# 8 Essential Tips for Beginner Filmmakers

So here we've got a young film crew shooting a scene. The first thing that we should do, even before we start filming, is check the frame rate and resolution.
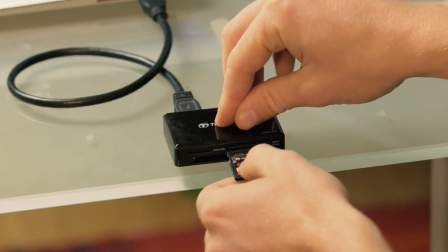(0:14)
If you accidentally end up shooting in the wrong frame rate or in a different resolution, it can lead to some big problems when editing.
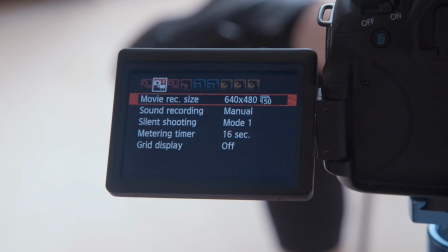(0:21)
Just make sure whatever resolution you're shooting in is consistent. The standard for film is 24 frames at 1080p. At the moment we're shooting a pretty dramatic scene, and the location doesn't really support that. But it's a bit too ordinary. Let's try something different. When finding a location to film in, it's important to take into account the noise and the amount of pedestrians in the area. You don't want to be disrupted in the middle of a...
Hey, what are you guys shooting?
You don't want to be disrupted in the middle of a take. If possible, it's much easier to film inside. This way you don't have to worry about noises from planes, cars and passers-by. Bad sound is a big tell-tale sign of amateur filmmaking.
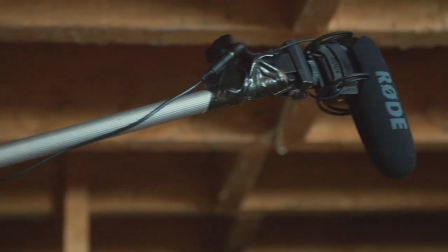(0:59)
Putting your microphone on a boom, even if it's just a broom handle, hugely improves the sound quality of your film as you're able to get the mic closer to the action. Just make sure the boom doesn't get into shot. Another crucial part of filmmaking is lighting as it sets the tone and mood for the film.
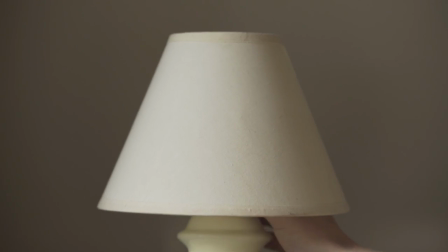(1:17)
When lighting is seen, experiment. Try using different types of lights, whether that's household lamps, torches, candles or LEDs.
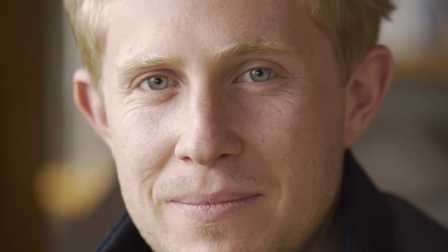(1:26)
And just remember to always light the eyes as they're the window to the soul and what connect your audience to the story.
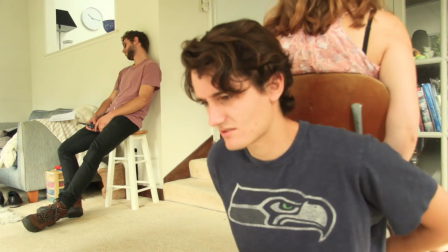(1:36)
Something that is often overlooked with beginner filmmakers is costumes. Try and avoid just going with the clothes that the actors show up in on the day.
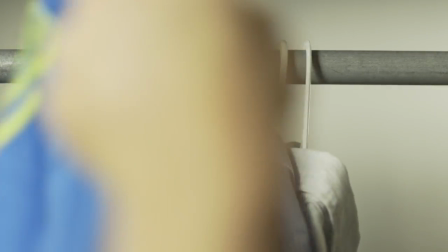(1:43)
Instead, plan ahead and ask your actors to bring a range of clothes that suit their character.
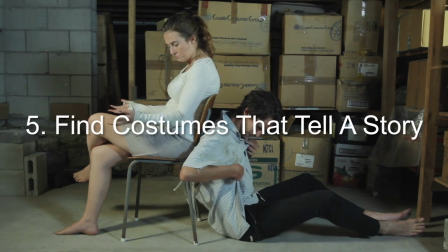(1:48)
Or if they don't have what you're after, go to the local charity store and see what bargains you can find there.
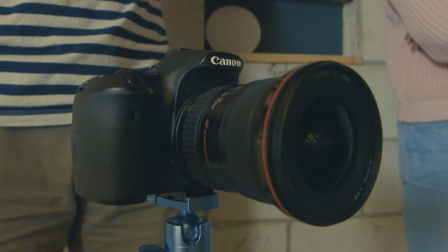(1:53)
When you're making a film you don't necessarily shoot things in chronological order and when you do multiple
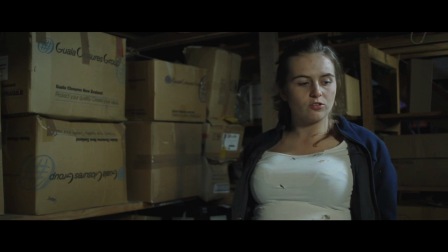(1:59)
takes from multiple camera angles it's easy to forget where the actors are meant to be and what props go where.
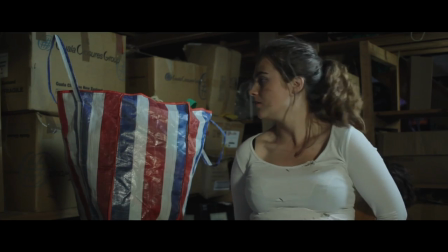(2:05) You're the one who wanted some adventure in your life. It was peaceful and quiet before you came along.
You need to make sure that everything stays consistent within your scene. When it's not it's called a continuity error.
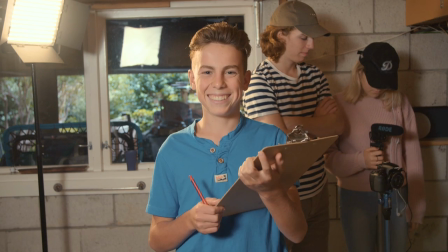(2:16)
The best way to prevent them is to have a script supervisor on set. Their job is to photograph and take notes of any changes that happen throughout the scene.
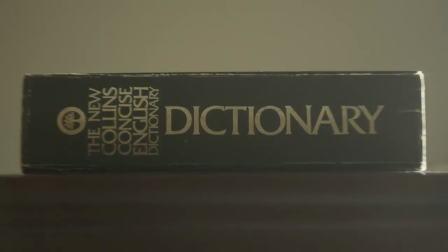(2:27)
Another thing we can improve on is dialogue. Often beginner filmmakers use dialogue to tell the audience how the characters feel rather than showing it.
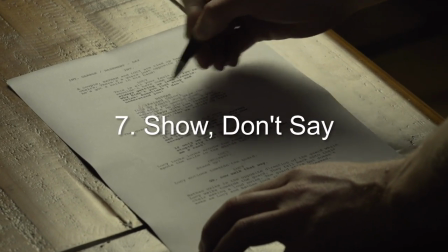(2:35)
The beauty with film is that sometimes instead of saying something we can show it.
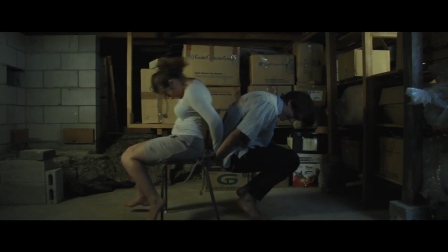(2:40)
One last tip to keep the scene interesting and dynamic move the actors around the room or location rather than just having them sit in one spot.
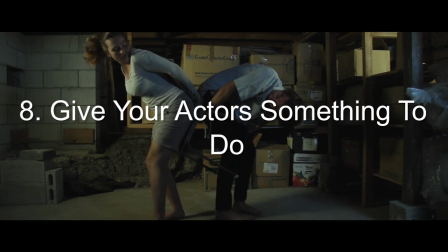(2:48)
This is called blocking and if done well can make a boring scene exciting. So with just a few simple recommendations, we've taken a scene like this...
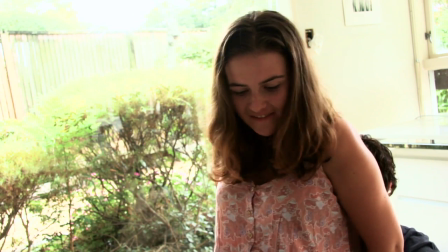(2:56) You're always getting us into trouble. Why can't you just stop and think for once in life? You're the one who wants some adventure in your life.
...and turned it into a scene like this.
No.